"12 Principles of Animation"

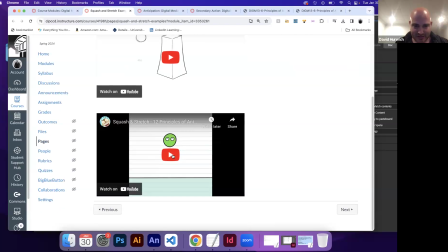All right, so let's see some examples of this. Oops, I thought I had more, but all right. So here's some very basic. Let me see if I can do this. So it's like the ball is falling.
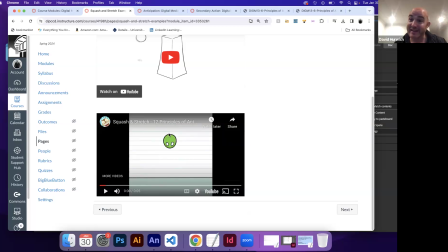It's starting at 0 in terms of its speed. And as it falls, it's gaining in speed because when something falls, it falls with gravity. Gravity is actually causing the object to speed up a little bit, 9.8 meters per second. And so you can see now it's speeding up. And so it's stretching a little bit. See how it's like stretching.
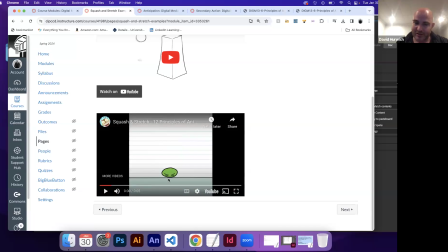And then now it's going to hit the ground. And this is where it's going to start to react to hitting the ground. And it's squashing. Okay. So
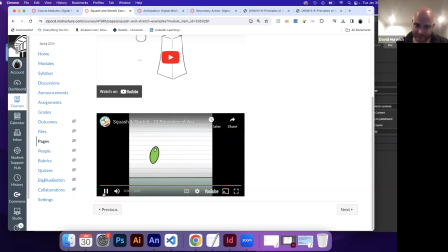now when it bounces back up, it still has that momentum of like all that energy. It did squash, but it's still going up.
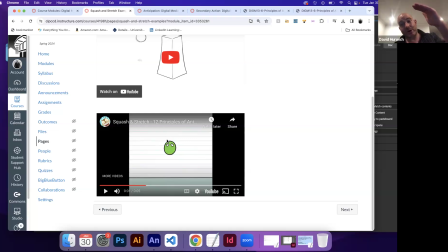Now, this animation's a little bit weird because if you bounce a ball, unless it's bouncing against a very bouncy surface, like a trampoline or something like that, it should lose some of its speed because the collision is actually causing inertia, which is causing it to slow down a little bit.
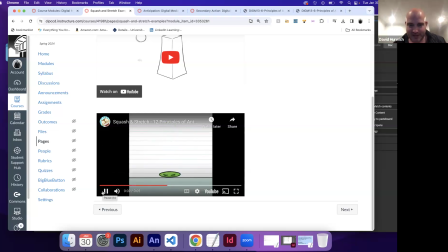So normally it wouldn't go all the way back up, but it's fine. But you can see it's like, okay, it's falling, it's bouncing, it's reacting, and then it's springing back up because of that speed,
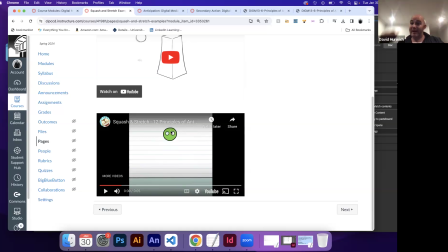and then it's slowing down. When an object bounces upward like a ball, it's actually fighting against gravity. Gravity is literally pushing it down, which is causing it to slow down. So actually, when you bounce, if an object is bouncing, its fastest when it's moving up should be right here.
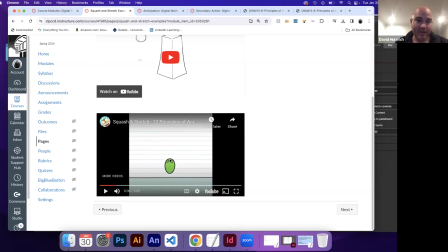This is the fastest point. Okay, that's why it's a little bit stretched out, and then as it gets higher, it's starting to, form its normal shape because it's getting slower. Then it hits here where it stops, and then now it falls again.
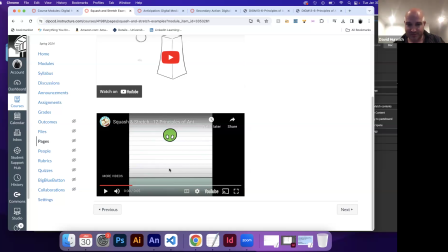And then once again, because it's falling, it's moving with gravity, which is causing it to speed up, react, go fast, slow down, speed up, react, move back up, slow down, and then over and over and over.
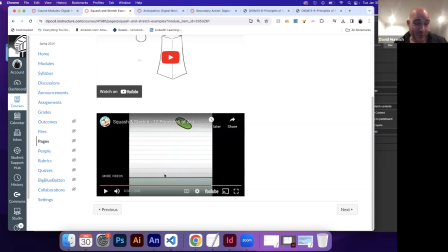For some reason, now all of a sudden it's getting this burst of energy. That's a little bit weird because we've not really seen that, but whatever, go with it, I suppose. If I was looking at this animation, I'd be like, why all of a sudden did it have that burst of energy?
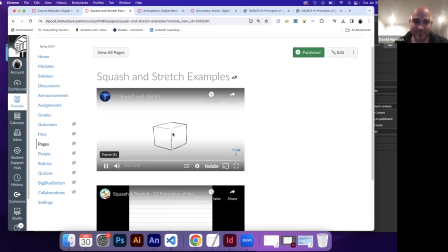But whatever. Here's another example. So it's like, this object is, let's just play it once through and then we'll see it.
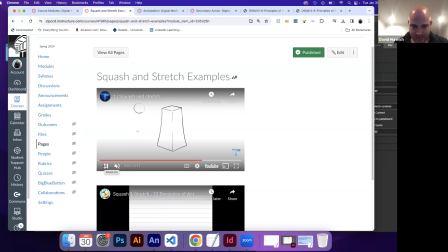Okay. So what's happening here is this is squashing a little bit and then it's pushing up.
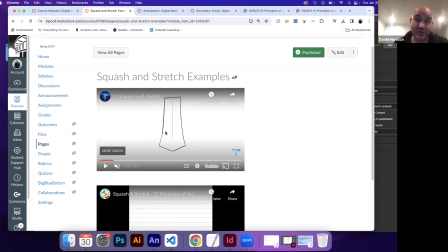This actually gets into something called an anticipation action, which we'll talk about in a second, but it's like it squashes and then stretches and then comes back down. Okay, this little pedestal thing. Now the ball is actually doing the same thing where it's like the ball is stretching, bouncing,
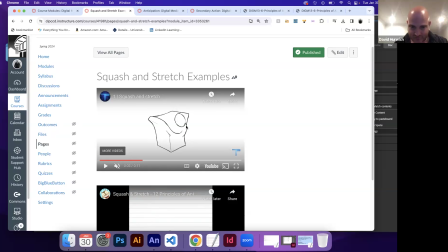stretching, bouncing, and then it's like bouncing over here, squashing, stretching. Would have squashed there, but then it's like stretched out. This actually falls under exaggeration.
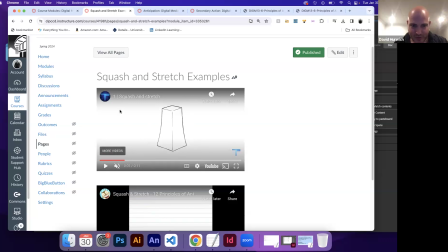So once again, it's like, let's watch this ball bounce here.